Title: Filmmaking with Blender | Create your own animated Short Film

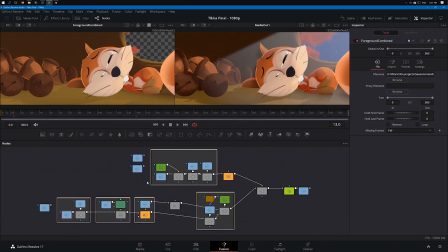And here we are inside Fusion, which is part of DaVinci Resolve, and you can see how it looks like once the compositing is done. This image on the left is the raw image without any compositing. And this image on the right is the final image with all the compositing done.
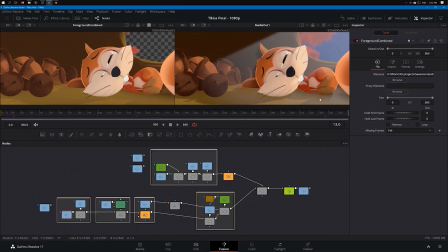As you can see, I have added the background, I have worked on the shadows, but I have also worked on the lights. Now it still does not look like nighttime, but we are going to see that later on. Here I have simply combined everything together in order to recreate my image inside Fusion.
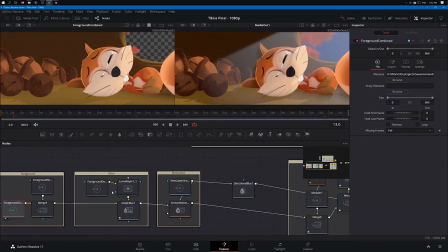I'm started with the foreground, adding some blur, adding some motion blur, also adding some particles, and combining this with my background, merging it all together, and I finally get my final image.
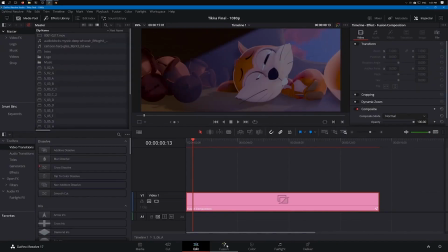If we take a look at this shot within the editing section, now you can actually see that the shot looks like it's nighttime because it's really dark with blue light.
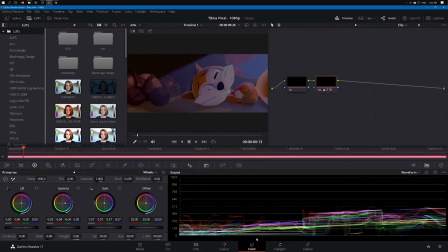This is because I have worked on the color correction later on for this specific shot.
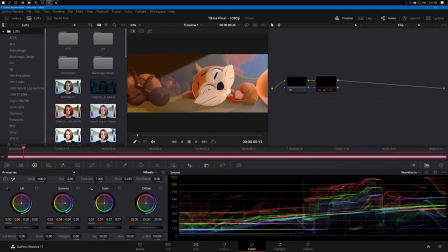And now you can see that if I deactivate my color correction, we are back to the same composited image but without the nighttime effect.
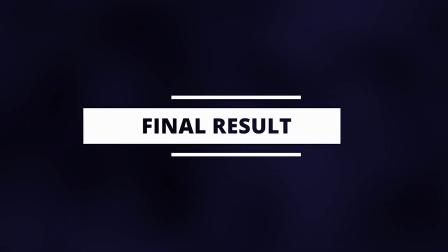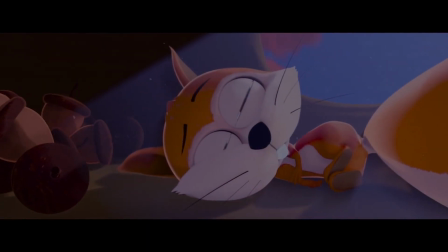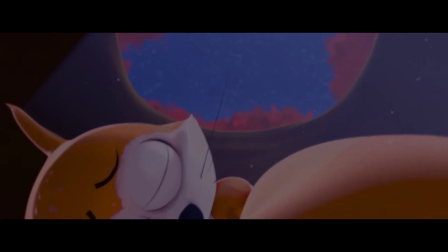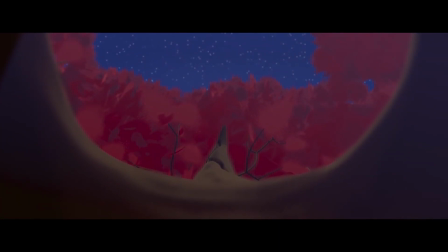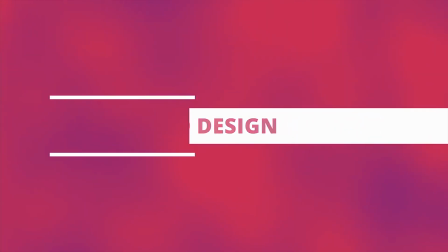I truly believe that sound design and music account for 50% of the success of a film. Can you imagine Jurassic Park without the iconic sound of the T-Rex and without the epic music? Boy, my head being right all the time. Can you imagine Star Wars without the sound effect of the lightsaber and without the Imperial March?
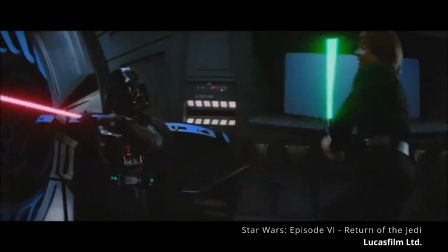Those two films would simply not be the same. Sound design is as important as the image itself.
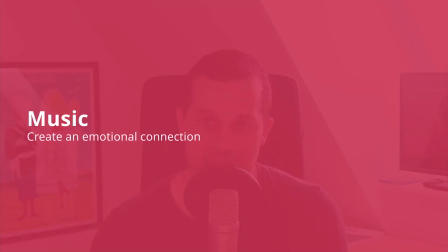I highly recommend you to work on the music as early as possible. As soon as you have the story and the script, you should start thinking about it. And don't forget that the music is here to support the story and to reinforce the emotions. Working on sound effects and music is not a simple task. So if you don't feel comfortable with it, like me, don't hesitate to work with a professional sound designer. Trust me, it's worth it.
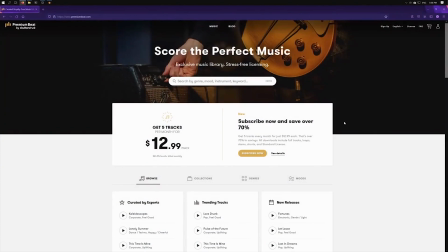In my case, for the music, I used premiumbit.com. I like this website, it is very good and everything is perfectly clear, especially in terms of licensing.
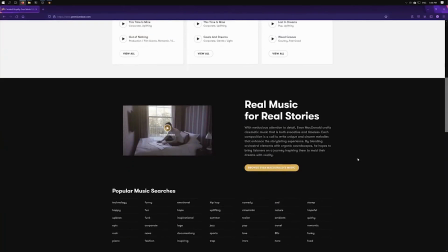But if you have the possibility to work directly with musicians, that is definitely the best.
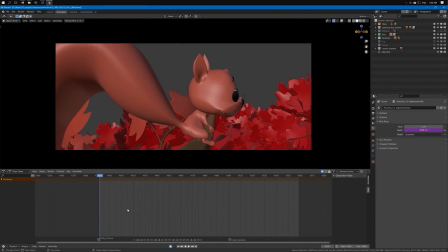As we talked about earlier, the music is extremely important as it needs to reinforce the emotion of your film. In this specific shot, Tikka just realized that Blue fell down the tree,
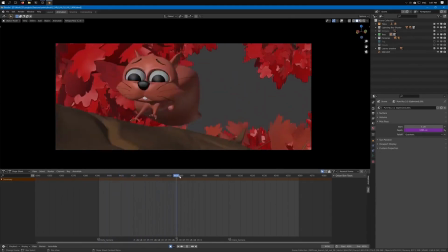so he tries to run down the trunk as fast as possible in order to get to the bottom of the clearing. I'd like you to take a look at this shot without the music first, and you're gonna see how bland it feels.
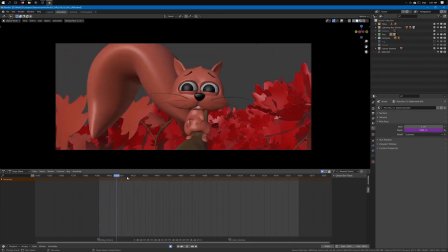We do understand that something is happening, but it's not enough to really give us the chills and to make us feel something.
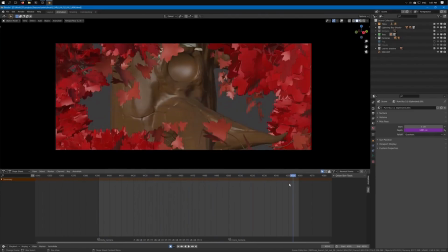Take a look at it.
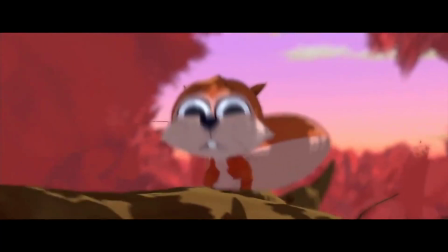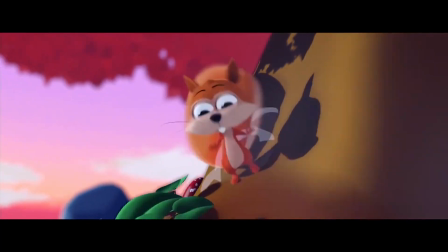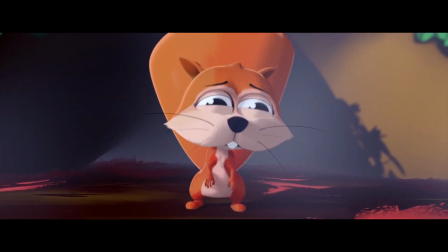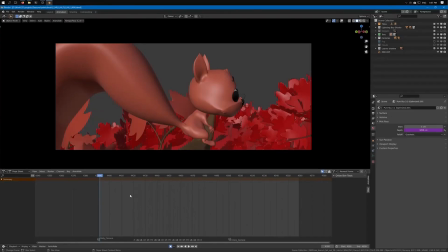Now I'd like you to take a look at the final results and see how the music changed everything.